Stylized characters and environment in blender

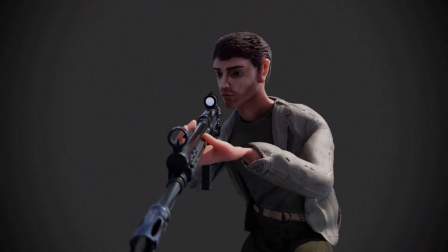I've always wanted to create a 3D animated movie in Blender, and recently I decided to actually go for it. By the point you see this video, I'll be roughly halfway through, so I have no idea how it's actually gonna turn out. But I guess the best way to learn stuff like this is to just throw yourself into it.
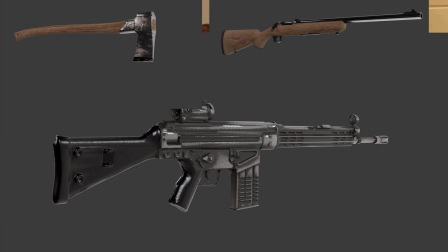So in this video I'm gonna show you how I created these characters, these weapons, and this gas station environment from scratch in Blender.
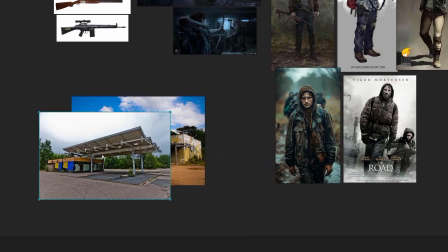First of all, we're gonna need some reference images.
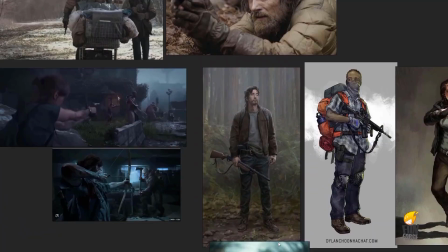I've always been a big fan of post-apocalyptic stories like The Last of Us or The Road, and if you haven't watched this movie yet, do it.
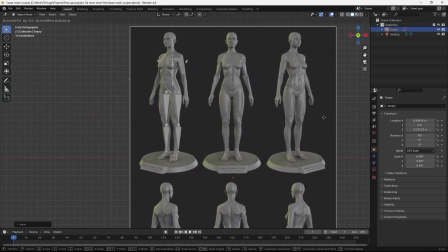It's quite heavy, but it's honestly one of the best movies I've ever seen.
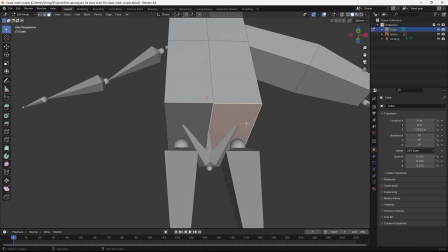Once I had an idea of the look I was going for, I started blocking out a base mesh to sculpt the characters on.
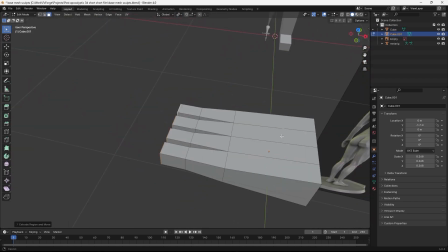When making characters, I like to be able to go back and forth between different levels of subdivision, so I had to make sure the geometry was fairly clean.
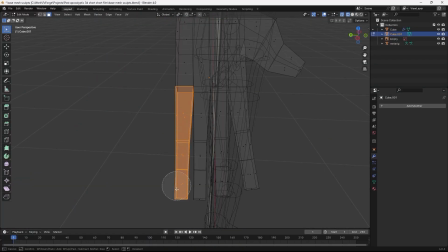Basically, if you can make everything clean quads, you're golden. I blocked out the hands and head separately, then joined it together with some of this fancy topology magic.
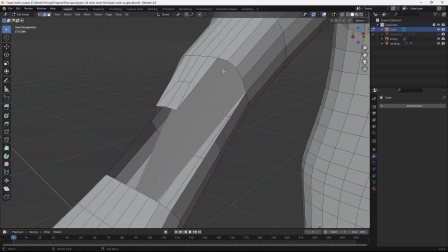The reason I did this is because you usually want a little bit more geometry on those parts to allow for greater detail, but you don't want to waste computing power on the less detailed parts like the arms and legs and torso.
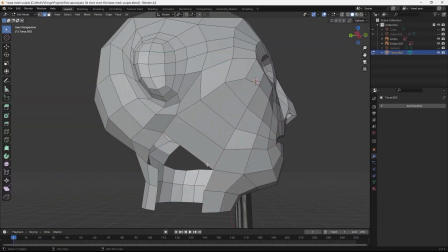You generally want to have edge loops around the eyes, mouth and ears,
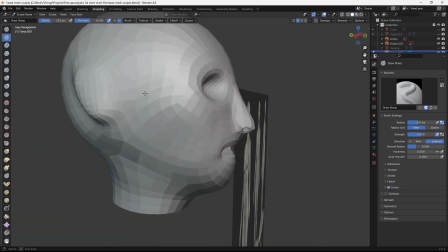and once I had a basic low poly mesh, I subdivided that and started sculpting it to look more realistic. Character sculpting is an area of 3D that I'm really new to,
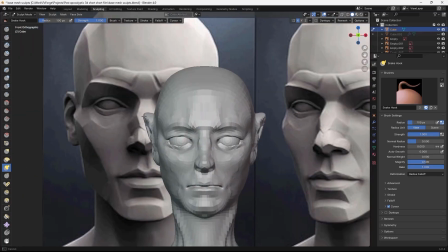but with a lot of reference images and a lot of patience, I got something that I was pretty happy with.
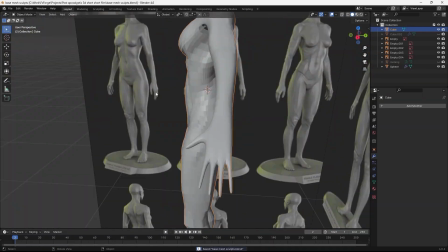I decided to go for a more stylized look to allow for more flexibility in the designs,
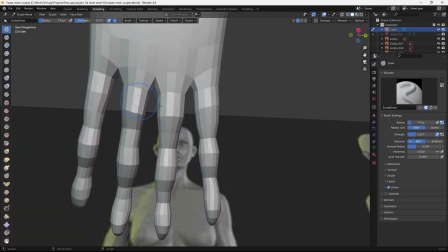and this also helped avoid the uncanny look that 3D characters sometimes have.
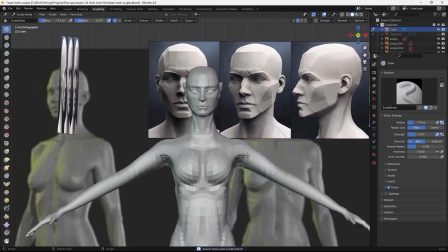I went back and forth between the head and body to make sure everything was at the same level of effort.
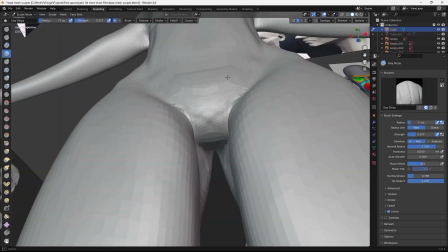It's easy to focus too much on the fine details before getting the whole model looking good,
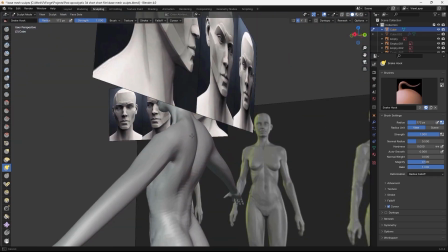so zooming out and taking a look at the character in its entirety is really useful.
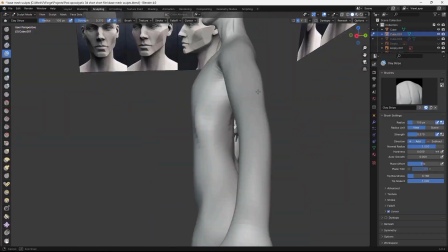Once I had a base mesh for the female characters, I just duplicated that and made some small changes to get the male base mesh.
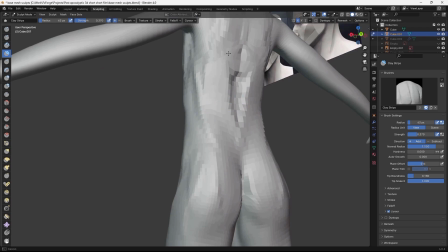Adding a little bit more muscle mass and some more angular face features gave it a more masculine look. The script for the movie called for 2 female characters and 2 male characters,
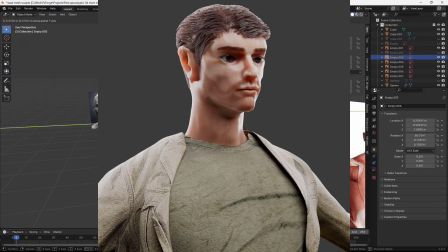so I made this brute-like guy, this tall guy, this scarred woman, and then the main character.
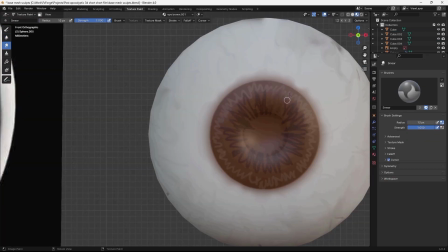Then I went on to texture paint some eyes for the characters,
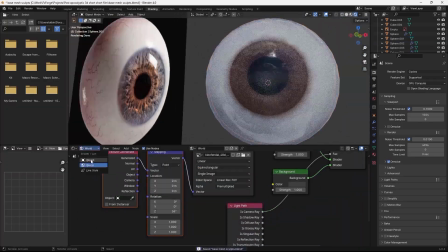and to give it some depth I plugged the color texture into a bump node and then plugged that into the normal.
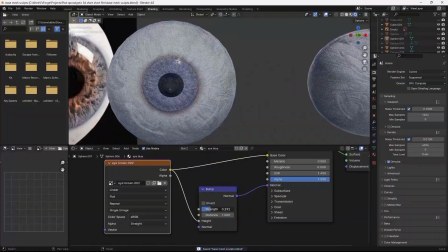Then to get the reflections I made this transparent shell around the eye,
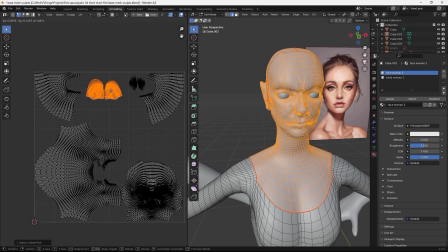and once the eyes were in place I UV unwrapped the heads and started working on some face textures.
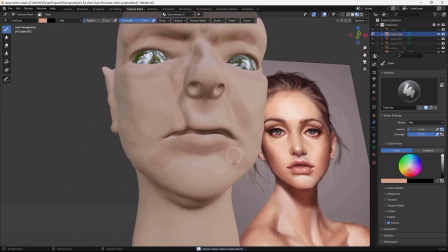I emphasized the shapes of the faces with some darker tones in the shadowy areas and some highlights around the nose and the cheekbone areas.
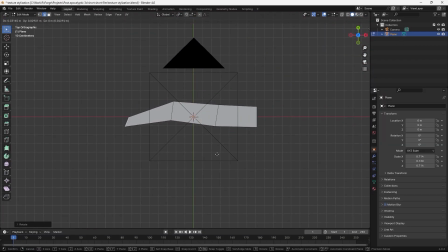To make the eyebrows and eyelashes, I opened a new blend file and used a hair particle system to make the shapes,
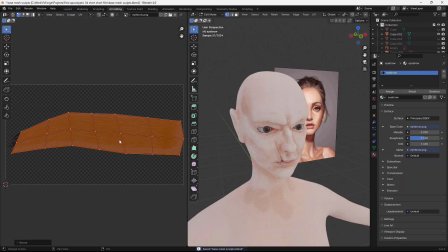then rendered that as PNGs, imported it back into the character files as planes, and then finally shrink wrapped it onto the face meshes. When working on a project like this, the time spent in front of the computer really adds up, and that's why I was really happy to have FlexiSpot reach out to me to try their C7 ergonomic chair and their E7 Pro standing desk. The C7 chair can easily be adjusted to support many different sitting positions.
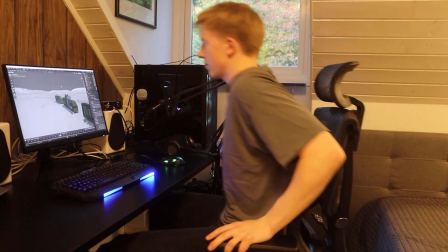When working, I would suggest using the lumbar support to keep your spine supported in a upright position,
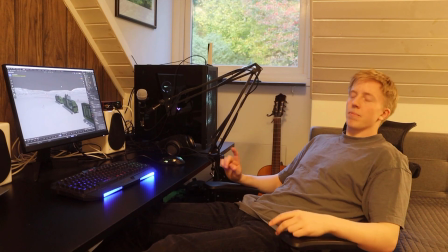but I've also really enjoyed using the chair in a reclined position when watching a movie or just listening to music. The chair supports weight up to 300 pounds or 160 kilograms,
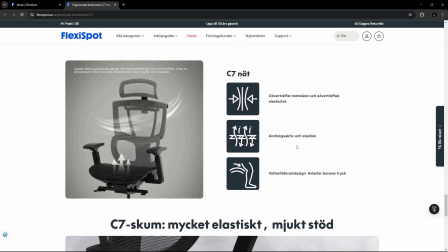and I think the coolest feature on the C7 chair is this breathable mesh material on the seat and backrest,
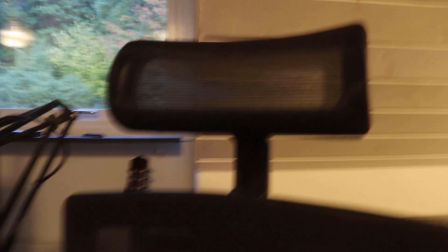and it just feels really sturdy but still gives just enough flex to keep you really comfortable, and it just feels good. Even though a great ergonomic chair like this will make you much more comfortable when working long hours, having the ability to quickly switch the desk to standing mode is such a great addition to your setup. Hold on.